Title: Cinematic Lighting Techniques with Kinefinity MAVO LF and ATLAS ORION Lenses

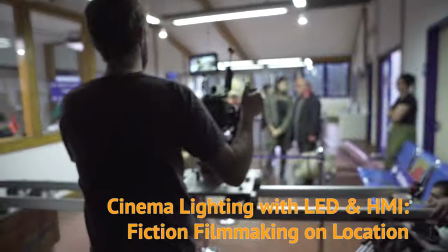0:00 Welcome to Bare Bones Camera, where we share the ins and outs of cinematography, breaking down real setups and taking you behind the scenes on professional film shoots. Today's show is sponsored by Kinafinity, Movecam, and Atlas Lens Company.
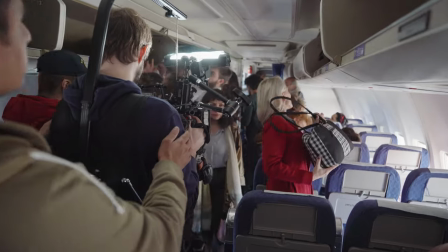0:13 Hey everyone, my name is Lee Lisboe Underwood, I'm a cinematographer,
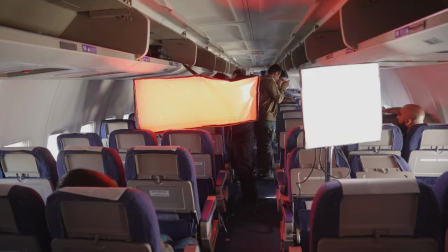0:18 and today I'll be chatting a little bit about the lighting choices we made on the short film Flight.
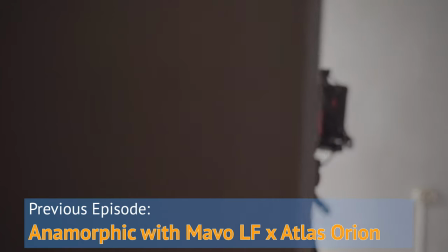0:23 On the last video on this channel I talked about shooting Flight in anamorphic on the Mavo LF and Atlas Orion lenses.
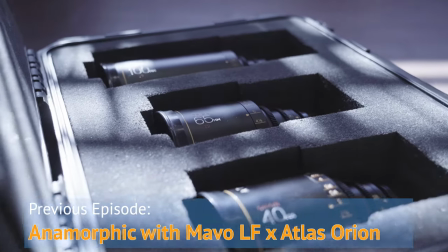0:30 If you like, check that out by following the link on your screen.
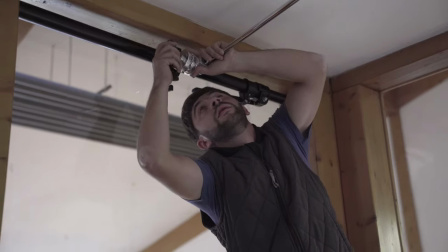0:34 In this episode, we'll have a look at the lighting tools that we used on flight and why lighting on a low budget has become so much more versatile,
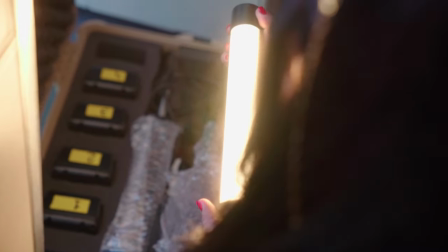0:42 powerful, and portable than just 5 or 10 years ago. The main reason is, you guessed it, LEDs.
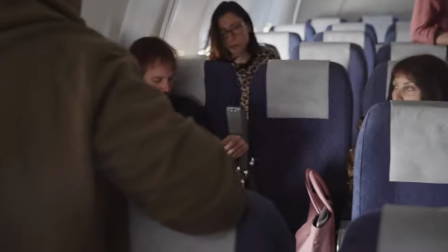0:49 LED technology has come a really long way from the first panels around 10 years ago,
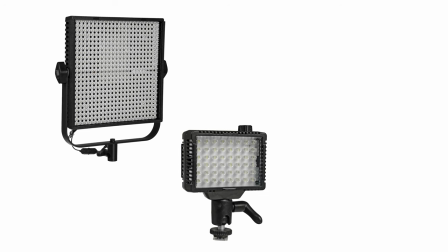0:53 which were notorious for bad color reproduction and output and green cast and all sorts of things.
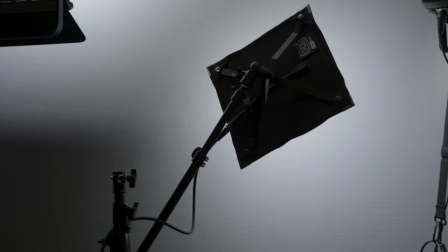1:00 But since then, the technology has improved dramatically and gotten way cheaper,
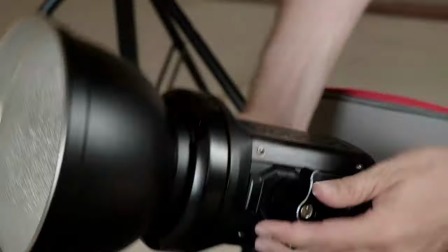1:05 and this has opened up so many new possibilities for lighting on a budget, even off of a battery.
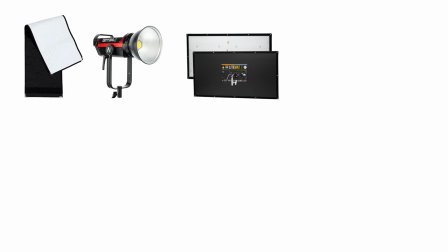1:10 The small size of an LED means that there are lots of new and very useful types of fixtures that were not possible before.
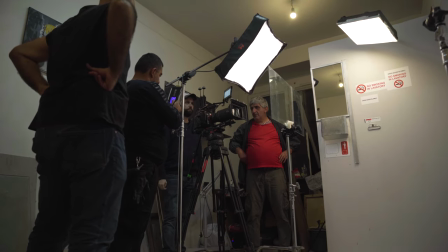1:18 So, on flight, our lighting package relied on a combination of LEDs and HMI sources.
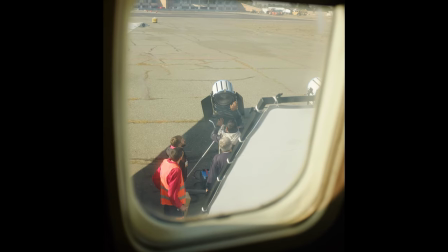1:25 LEDs usually as a soft key or fill source, and HMIs for more power, usually through the windows.
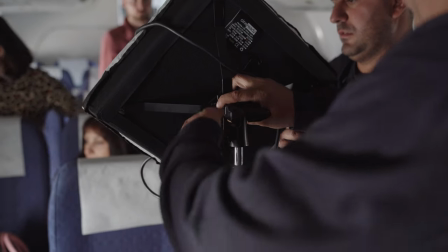1:31 Our main LED kit was three flexible LED panels from CineReady and FalconEyes, which are useful because they are super thin,
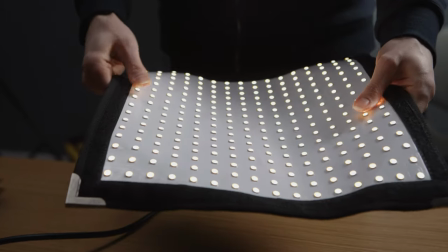1:40 light, bendable, They can fit anywhere and be folded and shaped, and they can even run on V-mount batteries.
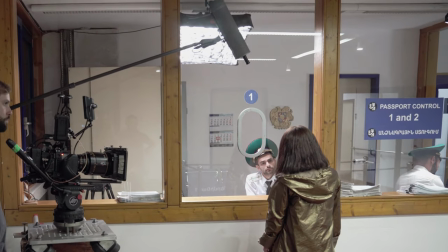1:49 With a softbox and a fabric grid, they create a very nice directional soft light.
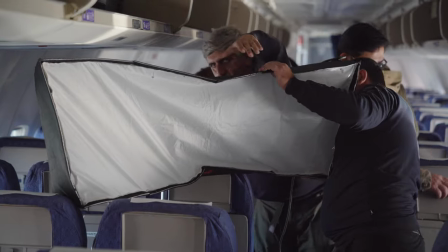1:54 The largest one that we worked with even had a RGBW capability, which eliminated the need for gels.
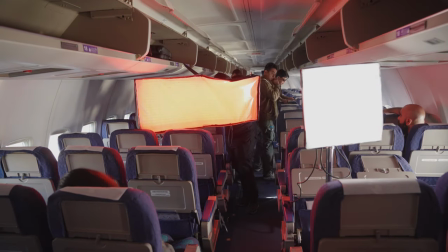2:02 Very useful.
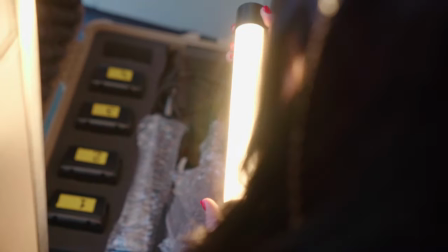2:03 We also used a Quasar Q-Lion lamp, which is a 1-foot LED tube light with a built-in battery and nice soft output,
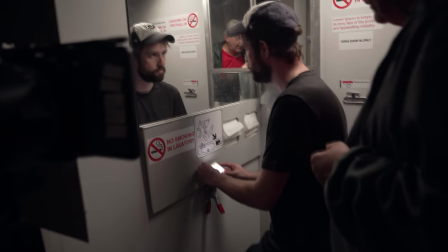2:11 and a very small LED brick light in addition. Both of those were daylight and tungsten switchable and dimmable, of course.
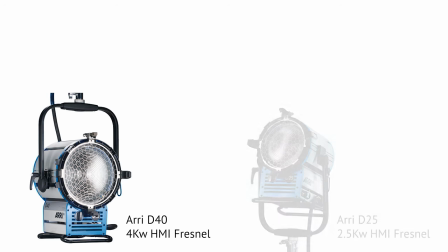2:20 On the HMI side, we had a mix between 4Ks, 2.5Ks, as well as a 1200 and a 575.
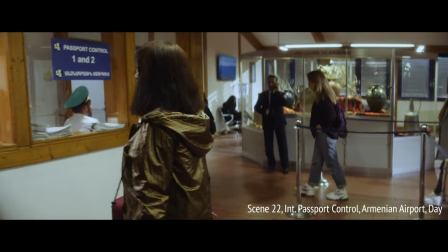2:30 So in this setup, our approach was to augment existing lighting with our LED and HMI units.
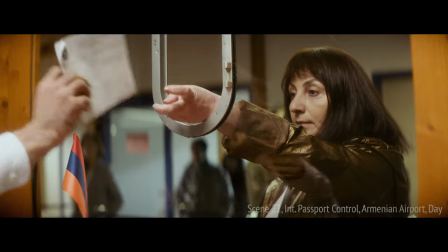2:37 This large space, which was designed to look like passport control in an Armenian airport,
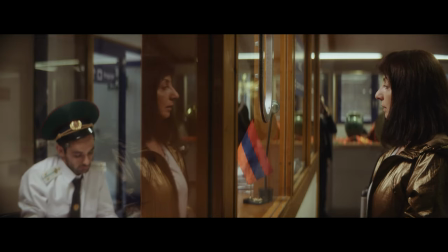2:42 but in real life is actually a hospital clinic, would have been nearly impossible to light from scratch.
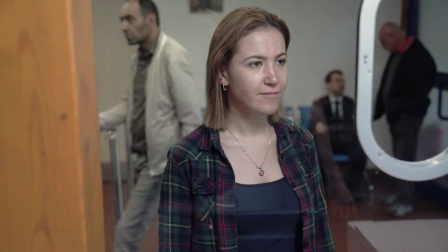2:48 So instead, we left most of the room's existing overhead lighting on to get a base exposure,
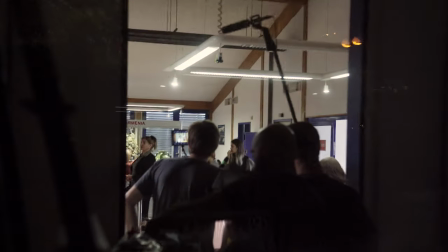2:54 although we did turn off some of the lights closer to camera to create some contrast.
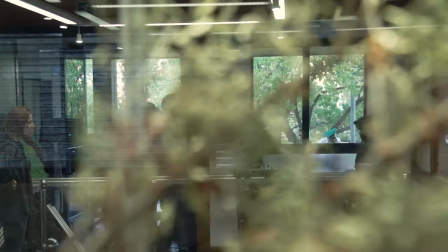2:59 This lighting was actually a warm LED light, but its color reproduction wasn't so great,
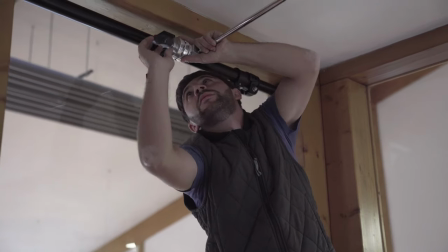3:04 so we knew we needed to use our own units for the main areas of action.
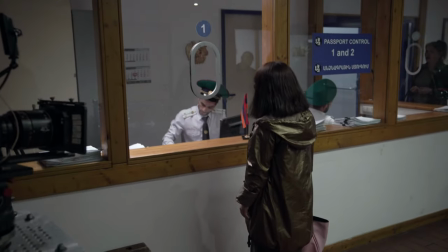3:10 The flexible LED panels worked as key lights from above. We used a 2x2 flexible panel as the main key,
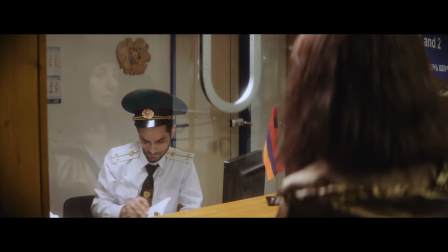3:17 doing double duty as a top light for the officer and more of a high frontal key light for the protagonist.
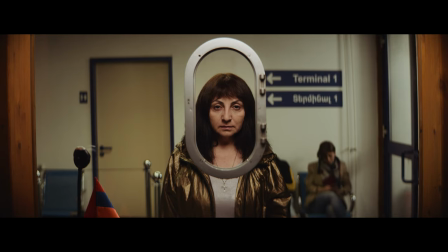3:24 Maintaining good skin tones on the actors was essential,
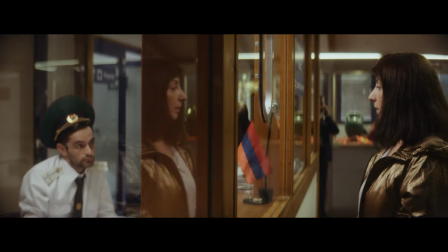3:27 and these LED panels have a very high CRI which allows them to reproduce those subtleties of color really nicely.
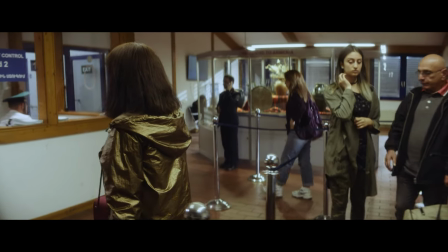3:34 In the background of the set, we used our HMIs to create the feeling of daylight outside and down the halls off screen. Unfortunately, our budget limited us only to house power, which in Armenia, like in most European countries, is 16 amps and 220 volts,
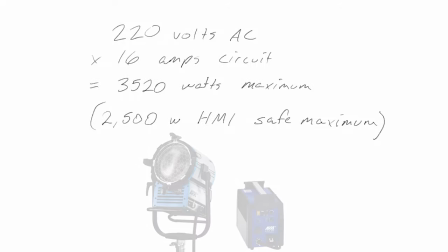3:51 which means that a 2.5k HMI is basically the biggest unit that you can power.
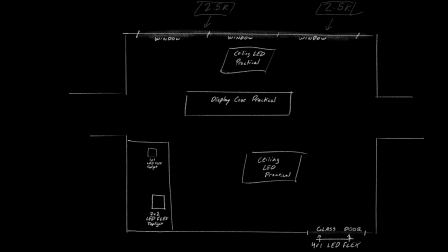3:56 so we had two of those outside the window which is really not nearly enough power
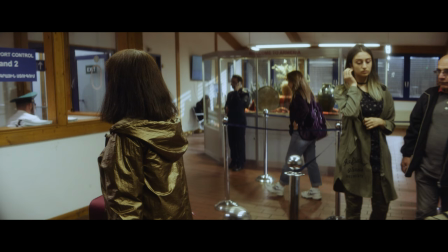4:03 to create the feeling of direct sun pouring into the room but it did at least pop the background out a little bit to suggest daylight outside.
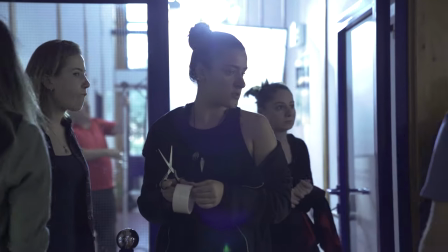4:12 1200 in one hallway with a frame of diffusion and a 575 into the ceiling in the other filled in the rest.
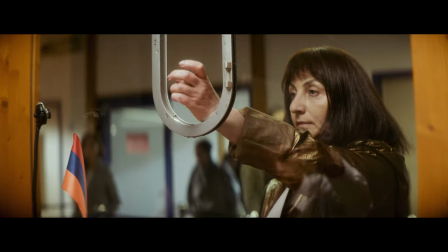4:21 To me the resulting feeling is a kind of grungy artificial hostile space
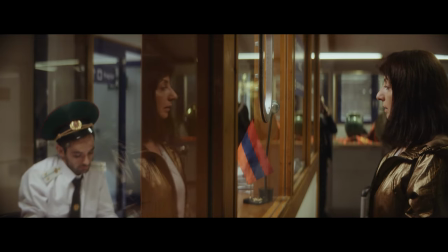4:26 that doesn't get much light from outside which fits the mood of the scene this
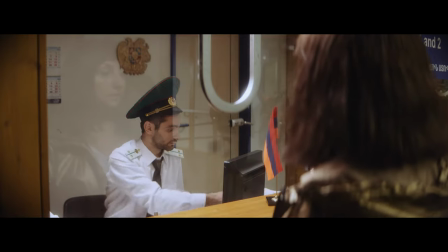4:32 is where our protagonist arrives at her destination after being deported let's look at another setup
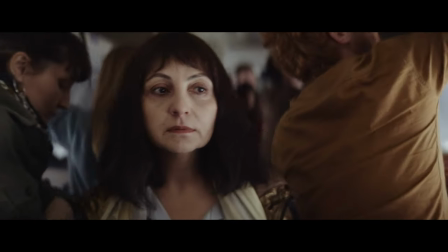4:37 that was particularly challenging the airplane interior so shooting on a
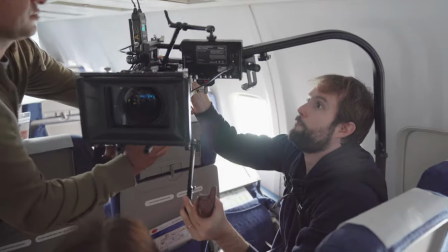4:43 real commercial airplane is of course next to impossible logistically
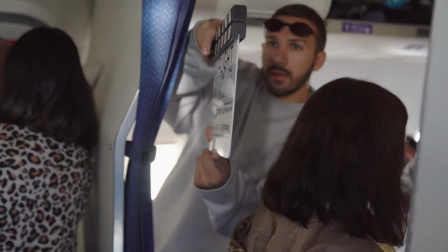4:47 financially and practically especially for a low-budget project.
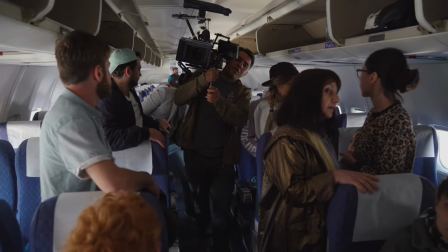4:52 Excellent!
Working with a full-sized crew in such a confined space is really, really difficult.
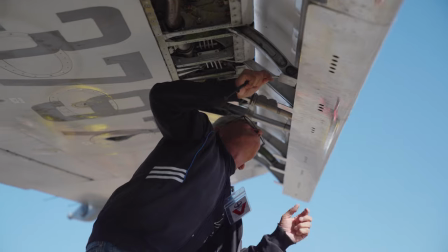5:01 Luckily, our production team did find a charter jet that was undergoing repairs and could be filmed in for an entire day,
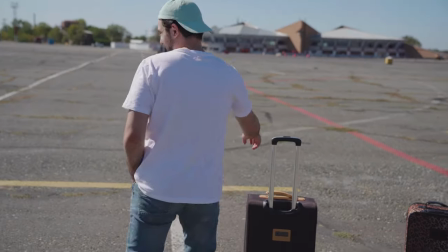5:09 which was great luck and definitely an exciting experience for the large team of
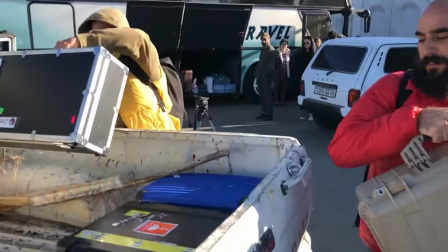5:15 background performers. but lighting a 737 with just a few lights is another challenge.
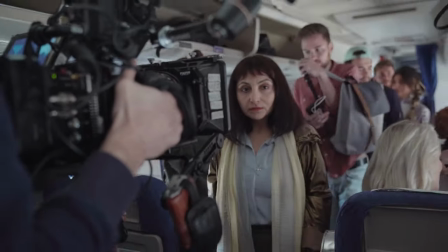5:22 So here again we decided that we needed to make use of the existing daylight wherever we could,
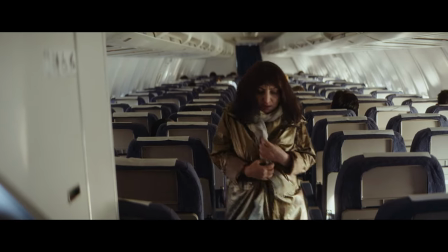5:28 planning our day carefully so that we'd have beautiful direct sunlight when it counted.
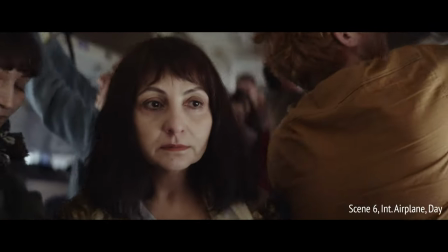5:34 On these shots where the protagonist finds her seat, which are some of the widest and deepest shots,
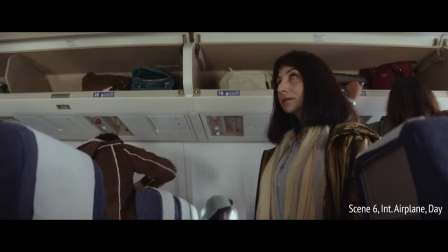5:40 we made sure to shoot in the middle of the day so that we'd have even light throughout the plane.
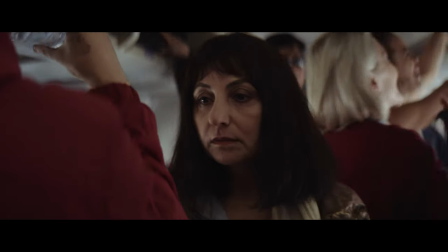5:45 In some spots on our walk a lot of that light does get blocked so we added some fill using the cue line lamp.
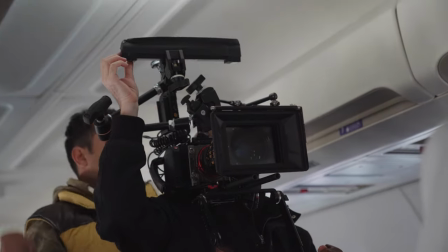5:53 To make it feel like this is just more ambient light and not a direct ugly source we
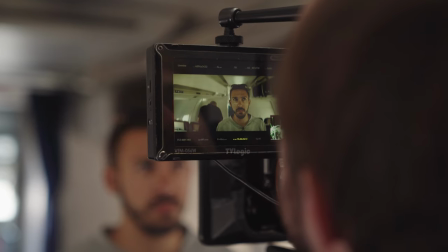5:59 mounted it on the camera and bounced it into the ceiling so that it would be present but not really noticeable.
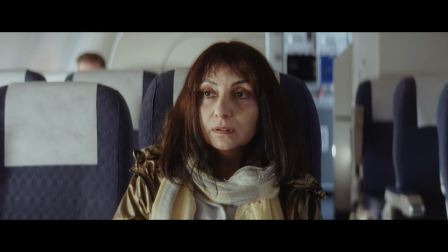6:05 An even bigger challenge came when we ran out of daylight but still had daylight scenes to shoot.
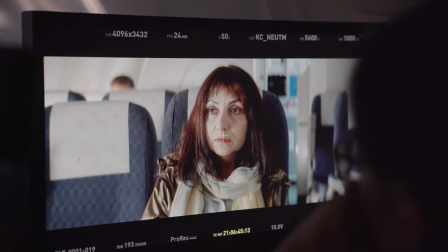6:11 We did plan for this, so for that part of the day we limited ourselves to just the tighter shots where
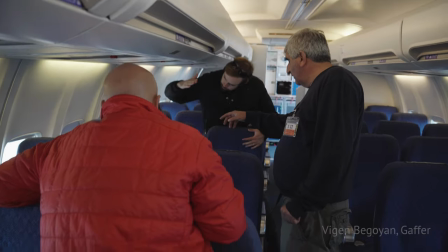6:19 we see less depth of the plane and only a limited number of windows so that we would be able to light through them with our HMIs.
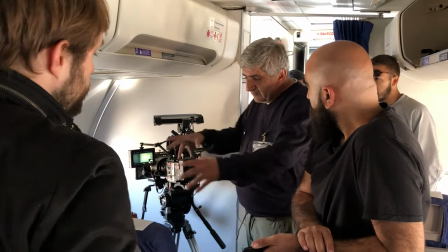6:28 Despite some early challenges with the high voltage power source and the tarmac not quite working,
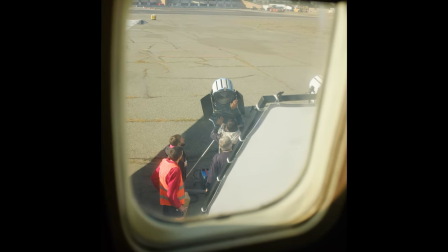6:34 we did eventually manage to power two 4K HMIs and we put them through
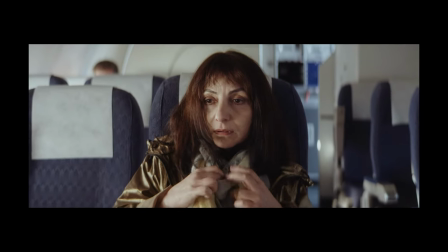6:40 a butterfly with thick diffusion into the windows to continue that daylight feel that we had established.
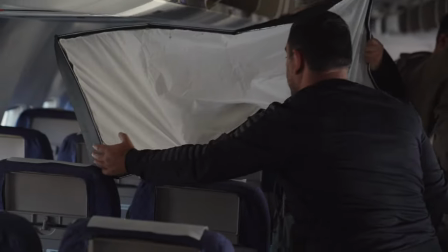6:46 On the inside of the plane we used the flexible LED panels coming from the opposite side of the plane.
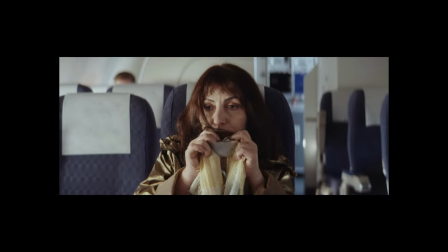6:51 This worked great because the flexible panels could fit in really tight spaces so we could place
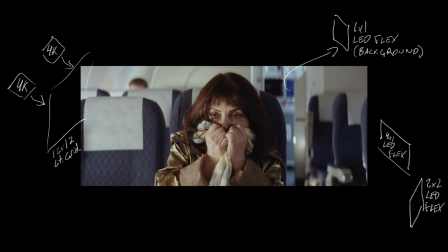6:56 them accurately to recreate that look of indirect light coming through each window.
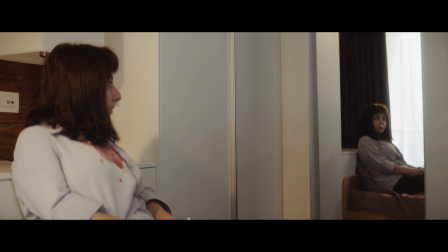7:02 Here are a few more looks at the footage from the short film flight and I've included some notes about the lighting setups that we used.